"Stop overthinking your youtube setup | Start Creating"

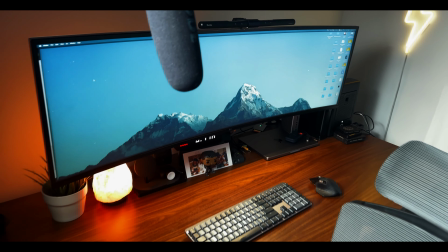[0:00]
When I first got started making YouTube videos,
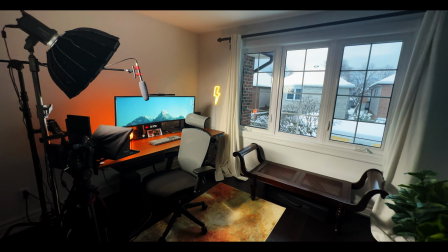[0:02]
one of the most difficult things for me was to have a space that I can use to simply turn on a camera and a light and start filming my videos.
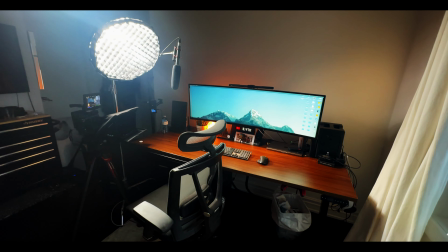[0:09]
Every time I would want to create a video, I would have to set up the lights, find my audio, set up the camera, and it really just defeated me before I even got started, if we're being honest. I decided that all had to change. I'm going to show you exactly what I use and how I put together my YouTube videos. If it's your first time here, welcome. My channel is all about keeping it real and helping you turn your passion into a paycheck whilst taking you along my filmmaking journey. If that's the kind of thing that you're into, make sure you go ahead and hit that subscribe button and turn on notifications so you don't miss any future videos. So my YouTube setup has significantly changed over the years. I was able to start small and build my way up to what I'm using today. Let's start with the audio. Audio for your videos is probably the most important factor. If you have really terrible looking video with good audio, you are more than likely to retain your audience than you are if you had a really good video with poor audio. An example of that would be the audio that you're hearing right now. This is the audio that's coming directly out of the camera. It sounds thin, it sounds weird, and it's not very professional. If you close your eyes and you listen to my audio, you'd probably be like, what the hell is this? And you'd probably leave. Whereas now, this is the audio coming from my actual mic. It sounds a lot more fuller and richer. And if you close your eyes again and you listen to my voice this time, I don't know, maybe my voice doesn't really do it for you, but it definitely sounds better and it might actually be something you want to listen to.
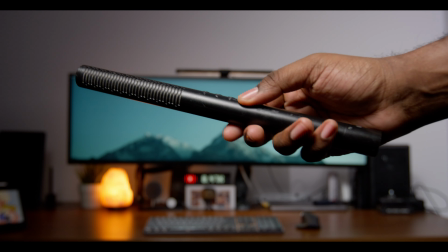[1:32]
I've recently switched from the Rode Wireless Go mics to the NTG4 Plus. The NTG4 Plus goes for about $269 USD, and I like the options because it gives you really good sounding audio and it's really easy to set up and use. And in my house, there's always something going on. So having a mic that uses a directional pattern helps to cut down on all the other sounds happening around me.
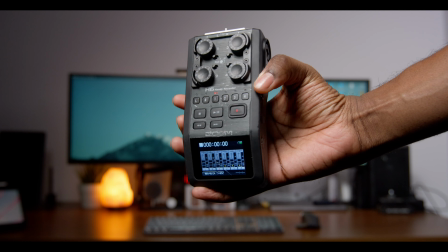[1:54]
I recorded to the Zoom H6 field recorder to try and get that audio extra crispy.
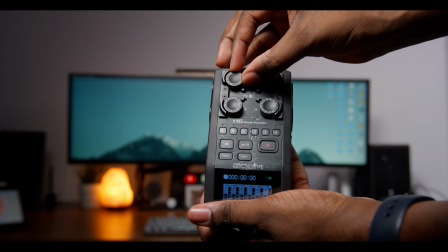[2:00]
The good part about recording into a field recorder is you have way more control over the gain, and you're more than likely to have better quality audio. The downside is if you forget to hit the record button, you might find yourself recording an entire video with no audio. Now let's talk about the lighting really quick. The crazy thing about filming videos is people honestly believe that they need to buy the most expensive camera and lens combo to make good videos. I mean, they help, but let me show you guys something. I shoot with a red camera and cinema lenses, valued at over $30K.
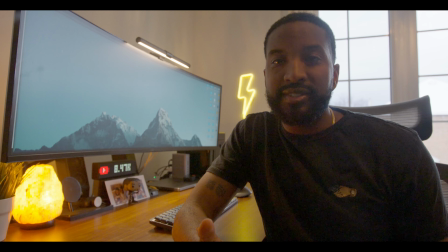[2:35]
Look what happens when I'm not controlling the lights in the frame. Like, look at this. Imagine looking at a video like this where I have my natural light happening behind me.
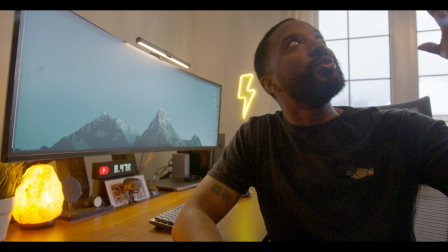[2:44]
I have the room lights, turned on and doing its thing, but you can't see me.
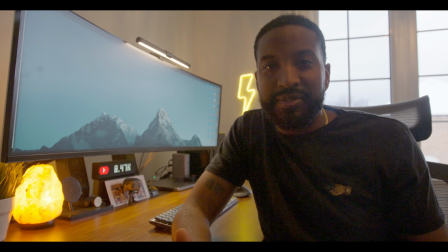[2:50]
Look at how ridiculous this frame looks. Don't lie, the video kind of sucks, right?
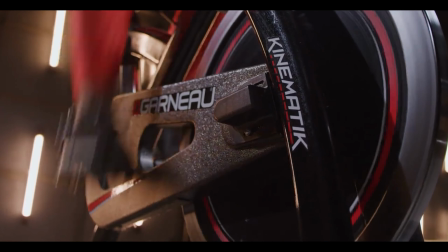[2:55]
Right. Lighting helps you to shape your subject and bring life to the frame and helps you to tell the story of what you're trying to show to your audience. Without it, things become bland, boring, and pretty much unusable.
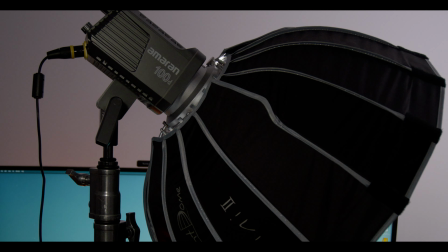[3:06]
I'm currently using the Aperture Amaran 100D and the Aperture Light Dome Mini 2. If we're being honest, this is perfect for YouTube videos. In a controlled space, you can light yourself without barely using over 30% of its full power.
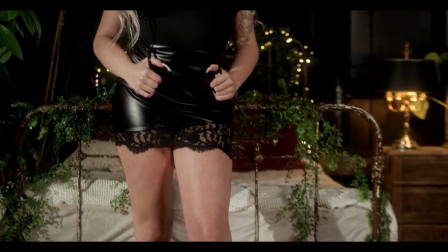[3:20]
And if you find yourself in a scenario where you do need to pump up more power, it can get the job done.
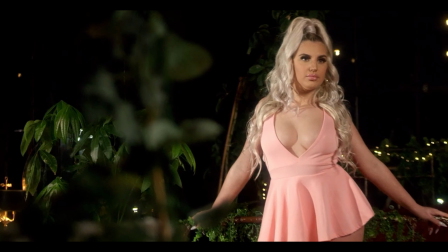[3:25]
The softbox allows you to get professional soft looking light on your subject. Without the softbox, it's going to give your subject a very harsh, unflattering look.
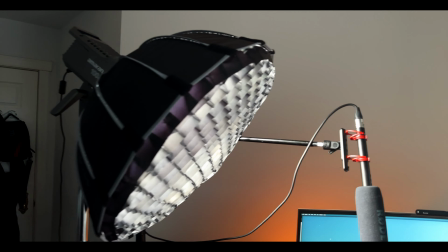[3:33]
I mean, depending on the look you're going for, personally, maybe you want that look, but if you don't, this is a tool that fixes that for you. The light is about 175 plus 129 for the modifier. The only other thing you're going to need is a C-stand to hold the light up on and ensure that it doesn't fall over while you're filming.
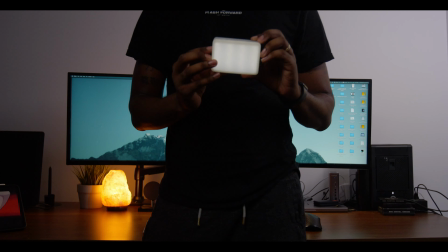[3:50]
A couple bonus lights that I like to use are the Aperture MC and the Nanlite Pavo tubes.
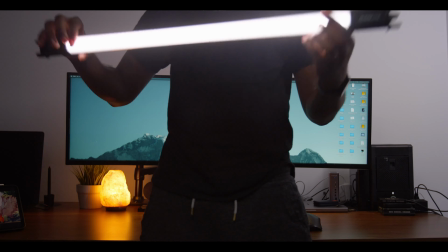[3:55]
These lights are good for creative lighting scenarios or just a hair light or accent light. They could also be used as a key light. So if this is where your budget sits, it's a good place to start.